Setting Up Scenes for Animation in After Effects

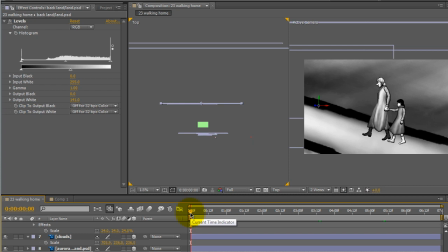The reason I'm using QuickTime is because I can render out with an alpha channel from After Effects and I don't need to key it out. The starting shot, I knew what the starting shot would be and I knew what the ending shot would be.
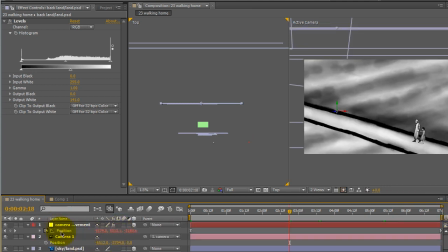And then when I went in, I wanted to work with the camera movement.
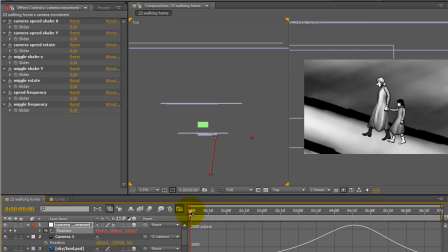So I didn't want the camera to quickly move out from the two characters. So I click on the position, and then if you click on the graph editor button right here, you can control the movement.
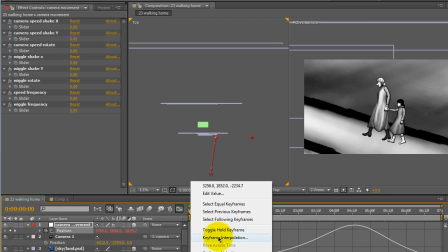And the first keyframe here, I right-clicked on it and clicked on video interpretation and made sure that it was Bezier.
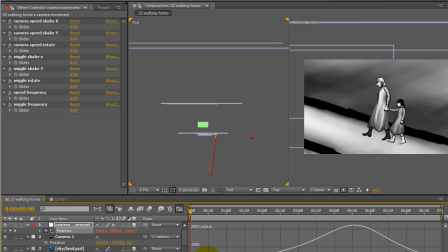which means that you can control how slowly or quickly the movement leaves and enters that keyframe. You get a handle here to control that. And I brought that handle far out to make sure that the movement would
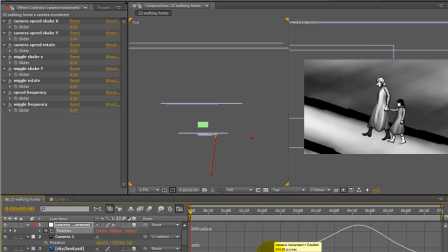gradually increase as it moved away from that keyframe. And the first time I did a test render, I realized that what I ended up with was a
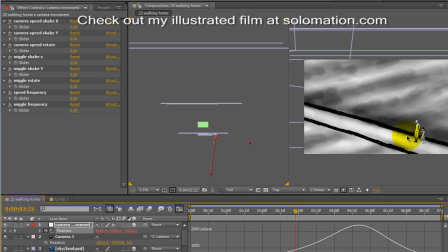majority of the scene was this mid area where there really is not any detail in the fields here, and I don't want to spend a lot of time with the main focus being on fields and road where there really is not much detail and not much to see.
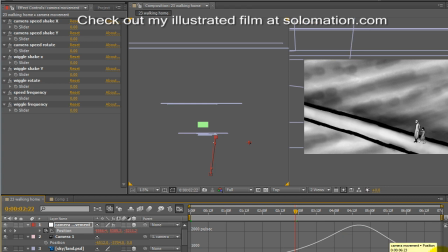So I went ahead and made the ending keyframe busier also.
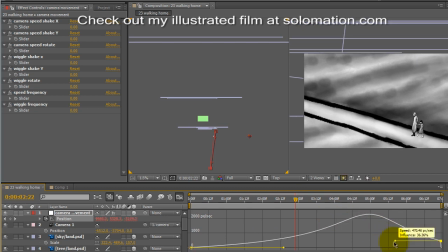And then what I did is I went ahead and moved. I pulled the handle out here to make the fastest part of the scene
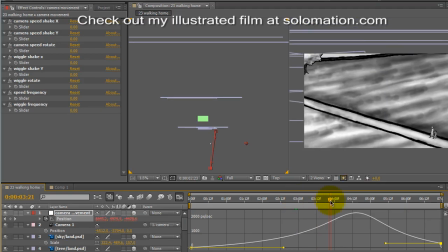around the time that the camera is moving out and
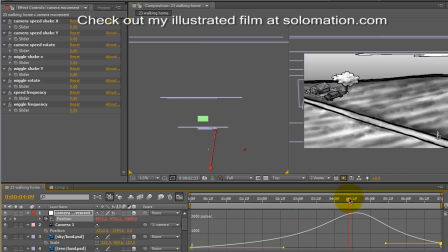panning left so that the camera would move quickly past that part where it's mostly focused just on the field and roads, so that we can go ahead and start slowing down at the end,
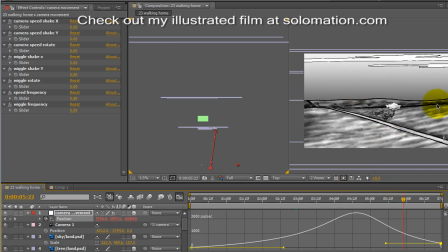where the scene becomes interesting again with the landscape view of the house and the sky in the background, and the animated characters can still be seen now very far down in the corner.
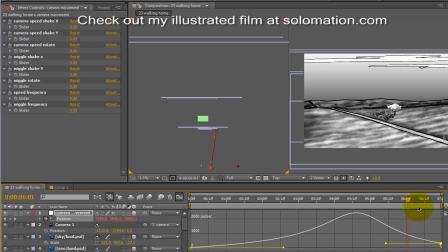And so I went ahead and brought that keyframe down to where it would slow down to nearly stopping there towards the end. And basically, I stayed in the graph editor and
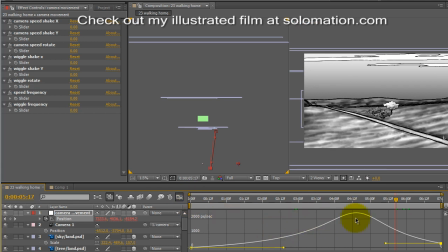tried different approaches to how quickly and slowly different parts of the scenes played, and continued doing test render till I got what I wanted. And that's just an example of how you can work with pseudo 3D in After Effects for animation.
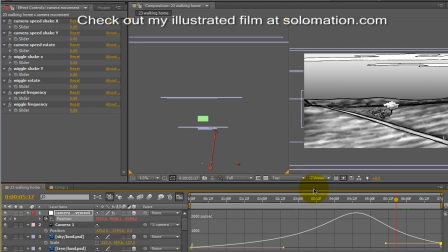Hope that was helpful. If you would like me to make more of these, you can encourage me to make more by watching my animation project at solomation.com.
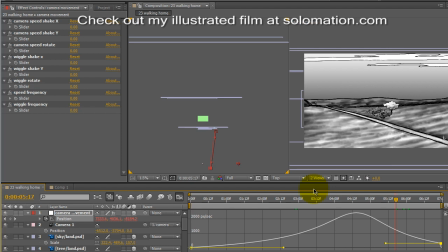When I see those stats go up, I get really amped to make more free tutorials and put them up on YouTube. So I hope your art goes well, and have a good day.